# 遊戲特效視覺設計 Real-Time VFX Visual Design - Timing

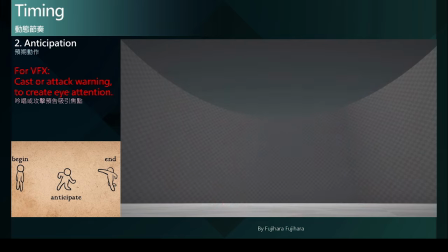而这就是预期动作在特效上最主要的运用
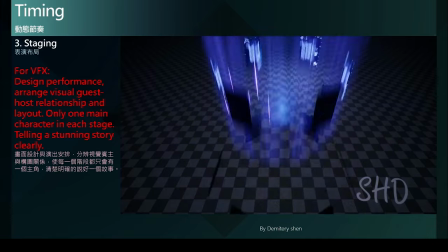在特效的应用上是作为画面设计与演出的安排
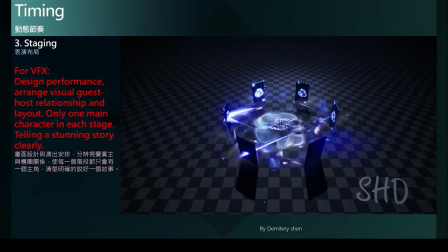分辨视觉冰主与构图关系使每一个阶段都只会有一个主角
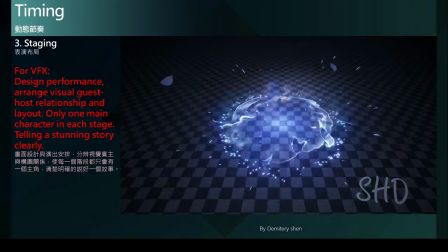藉此清楚的说好一个精彩故事其实也就像是电影或者舞台剧的表演中
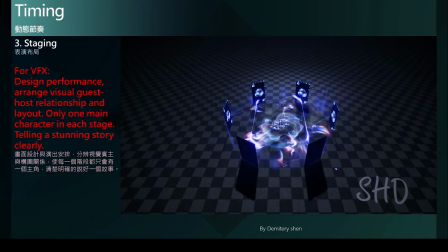每一个画面每一场戏都只会有一个主角或者视觉焦点假设画面中每个角色与背景
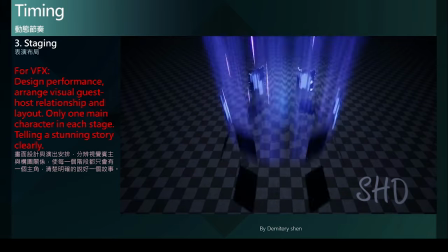都增强着观众的目光那就会造成观众的混乱
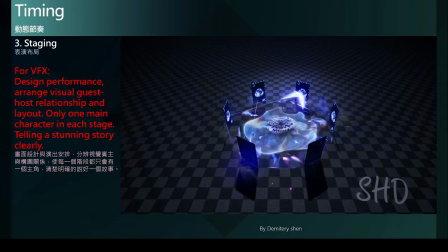不知道现在应该把注意力放在谁身上因此也就容易错过故事真正要传达的主题换句话说当画面中所有特效元件都在做着精彩的动作以及富有丰富吸引力的色彩当所有似乎都成了主角
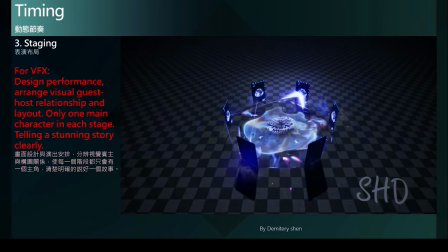那也就等于没有谁是真正的主角最终造成玩家的视觉混乱
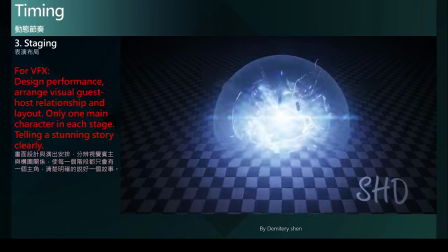而特效的主题或目的也就无法好好传达给玩家
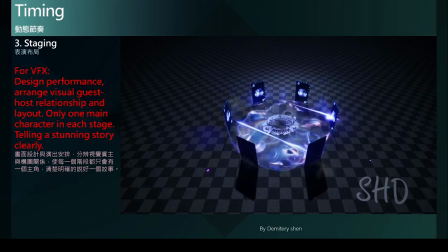自然也就无法创造出好的视觉体验像是在这个案例中我们可以看到在每一个阶段
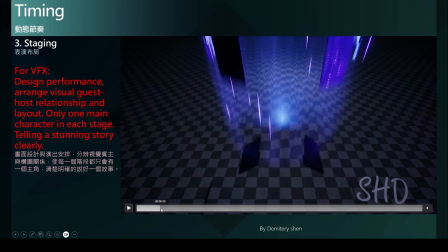交代的非常的清楚从一开始扑克牌的出现
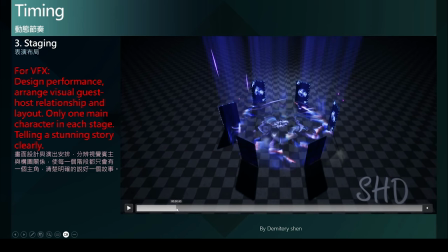扑克牌是作为主角很快的进入到下一个阶段
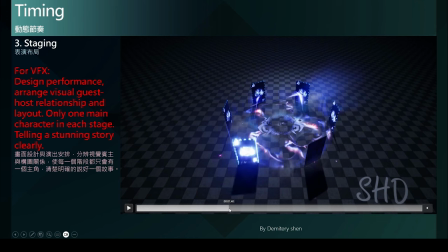开始投射投射物在每个卡牌之间并且不断的加速流动而形成中间的一个六芒星的形状而最后到了最终的阶段
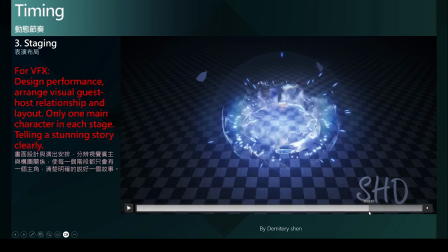聚合形成一个大爆炸整個視覺焦點非常的清楚而次要的元件也不會去影響到主題爆炸的視覺效果
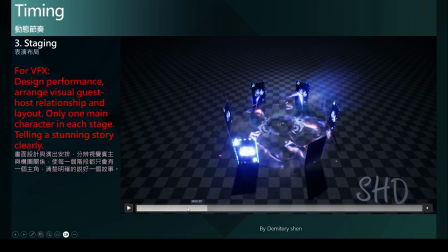每一個階段的表演都非常的清晰起塵轉
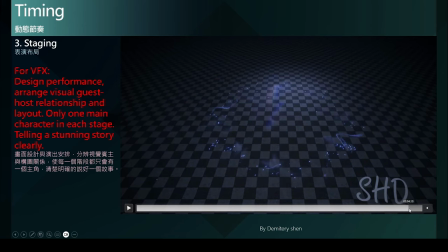和都非常的清楚明瞭
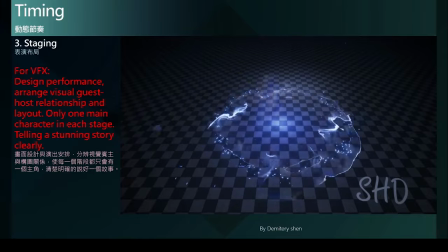所以特別是特下演出通常時間都很短暫所以一定要好好设计整个表演在每隔每秒每个阶段的布局让每一个元件都能真正发挥效果这样出来的特效演出
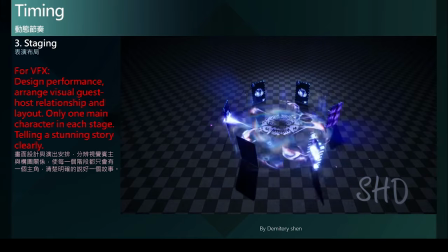自然也就会非常的吸引人也非常的具有说服力
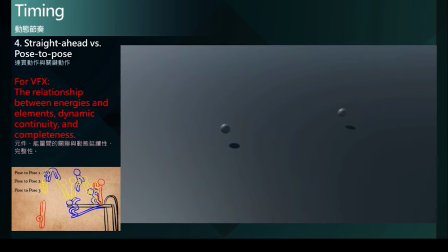连贯动作与关键动作作为特效的应用上是跟随主要能量或立场的流动也就是说元件能量间的关联性与动态的延续性
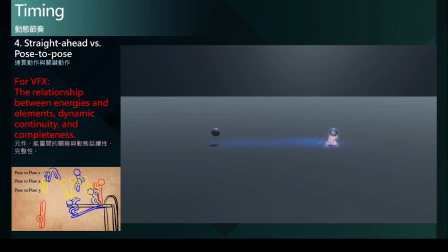还构成整体表演在这个案例中可以清楚感受到效果的流动都在很明确的轨迹上
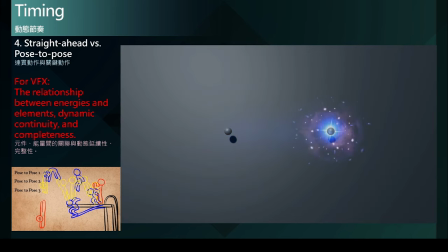相关的次要元件也都依序的跟随发展而每一个关键影格也都非常俐落的安排
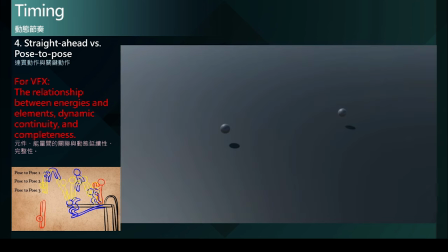只整体的效果可以非常清楚的传达不会因为较快的节奏与较多的细节而使玩家感到混乱这里可以看到星座快速的展开跟随一股流动的星云
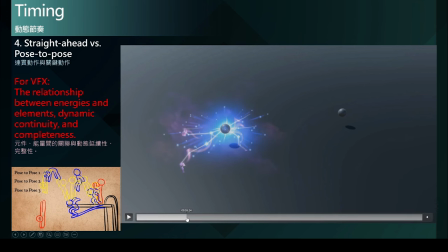就是这股流动的能量星星也在轨迹上依序的亮起稍作停顿后由星云领先往回流动引导着星座与星星收作为中心来酝酿接下来的能量爆发
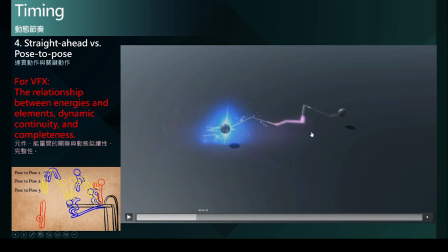而投射物的设计也是相同的概念领头的能量引领着星星与星座的轨迹移动途中还可以发现设计了一些被甩离的小星星